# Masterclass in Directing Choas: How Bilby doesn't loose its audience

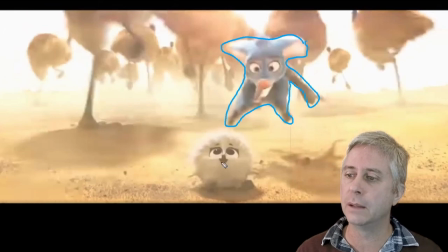489s
He's had an action where he's bringing him forward, jumping closer to us, while our little chick is definitely down in the bottom corner here, looking up very innocently.
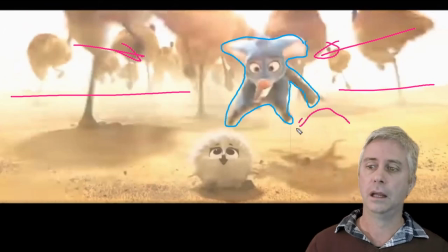500s
Again, really nice silhouettes for these characters.
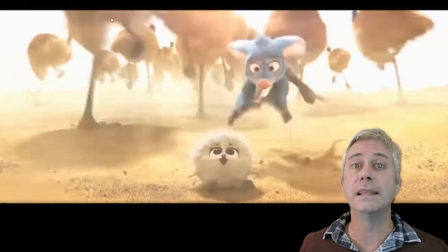503s
And as we jump to the next frame, we can see that both of them, again, between the cuts, have landed in very much exactly the same position.
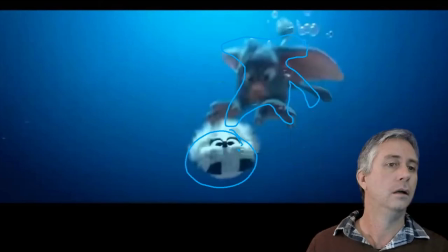512s
So your eye's not jumping around to follow them. But of course, underwater, physics changes.
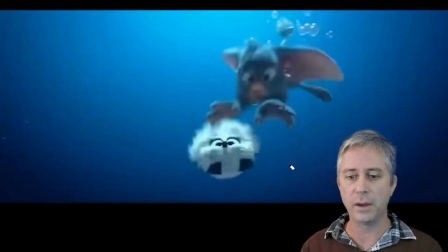517s
So they're no longer sitting in what we thought they were before. They're now sitting in water. And what's really good about water is it changes our action again. You've got the bubbles going up, everything starts to float. And it's really
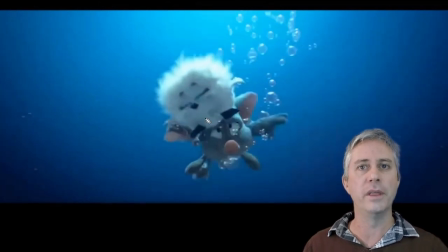533s
interesting that they've just kind of come into that point from their previous shot where they're just floating now. And since we've gone from,
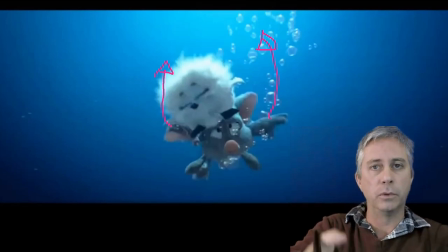542s
what's really nice, we've gone from everything running backwards, so we've got that idea that all the characters have gone back in depth.
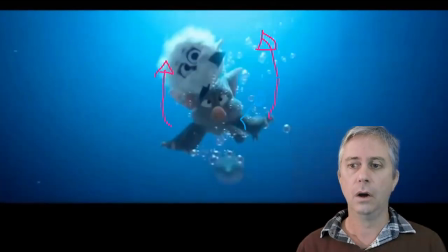549s
All of a sudden, where the new threat comes from is out of behind them, all the way from the back of the screen to the back of the shot to the front of the shot.
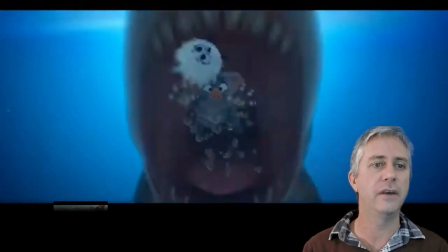558s
These guys are definitely going to be dead.
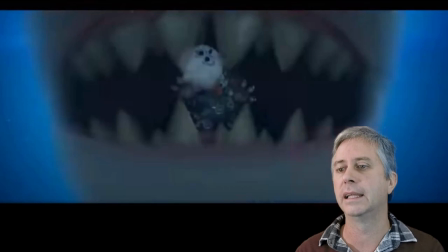563s
Ended up with our characters, again, very clearly having nice silhouettes.
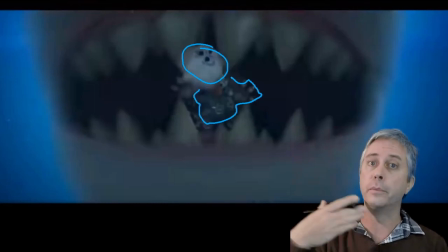573s
Again, characters now, instead of being on the white background, which they were in the previous shot, they're now on the depths of the back of the shark's throat, which is black.
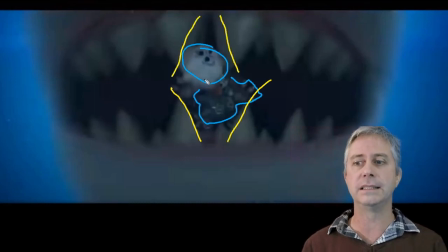582s
So contrast again, black, easy to see the silhouette, this time especially with the white chick. It makes it easy to follow what's going on. And we go from a shot like that, where they're about to get completely squashed.
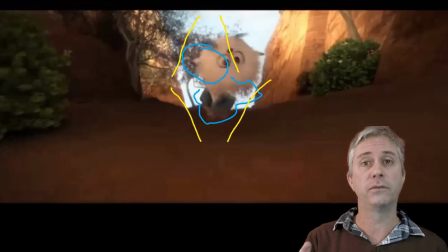595s
So as we cut from the shark's mouth to the desert, we've gone and left the characters very much in the same positions they were.
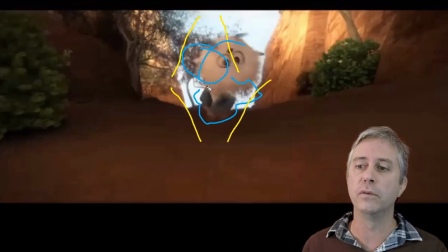609s
And instead of floating up, where both of them were floating up, we've got them both running forward.
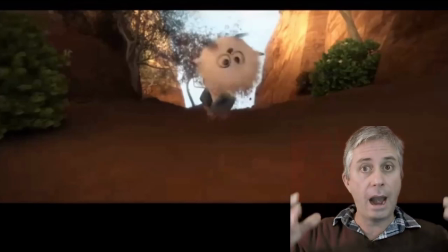616s
So whereas with the previous shot, both characters and camera were stationary and the background was really moving,
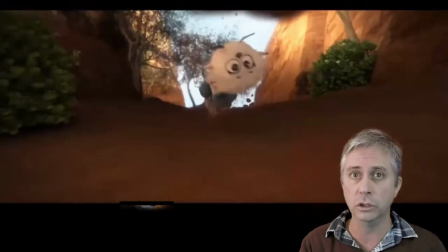624s
or the background character is really moving towards you, in this shot we've come straight to action again, but this time the camera is moving backwards, and the characters are moving towards the camera.
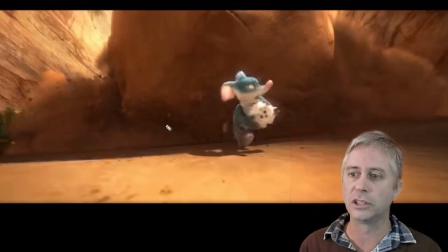638s
Again, this is very Indiana Jones when we look at it. Nice throwback to how Indiana Jones was always running, was in there. But we've got the characters running, cameras running, movement. Again, this whole thing is all about movement.
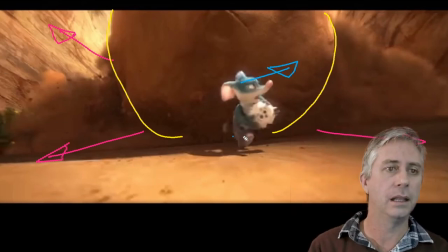658s
We get to the last frame. Again, let's have a look at where our characters are.
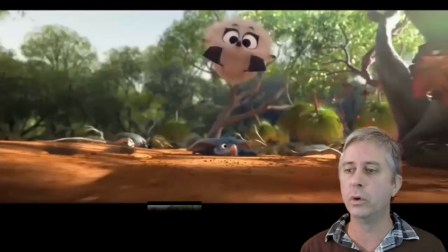664s
Our main character has been traveling forward. Our main chick has been carrying forward.
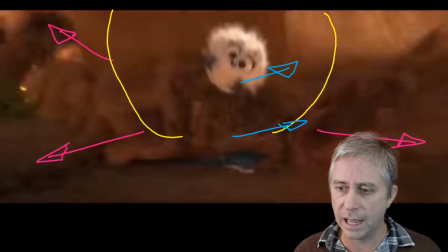670s
Ended up here. And the poor little Bilby is getting squashed underneath this mammoth rock.
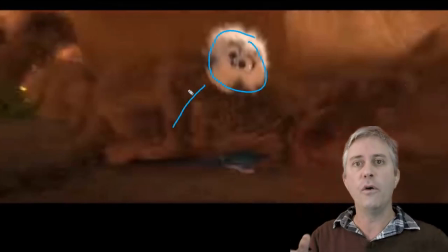678s
But the frame itself is not cluttered. When we look at it, when you look at this framing, all we've got in there is a rock and a bit of background. So the framing itself is really clean and really easy to spot what's going on.
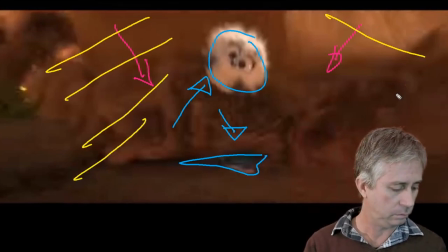695s
And then when we cut to our next shot,
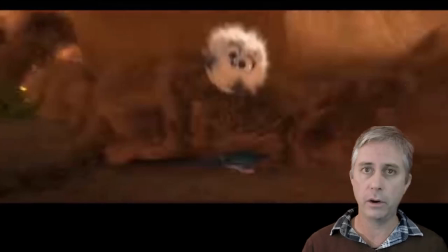701s
we've gone back to the characters being in very much a similar position to what they were. This time the background's a lot more cluttered.
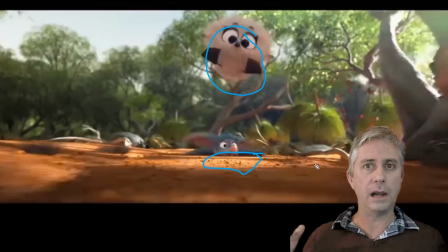712s
But we've followed them coming from the backwards, going forwards, camera moving with them, going backwards from them, which leads us into our next shot, which then just continues the action.
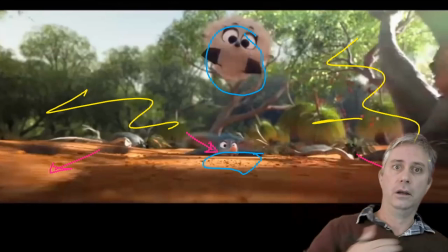725s
But now we've got a new character coming in from the side, which is beautiful, and they're still running in the same direction.
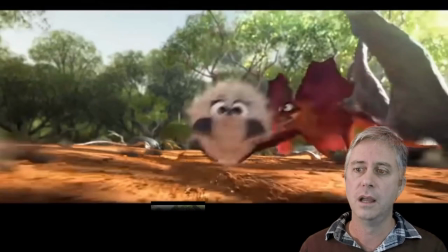731s
Camera moving backwards, characters coming forwards, and we've changed the direction.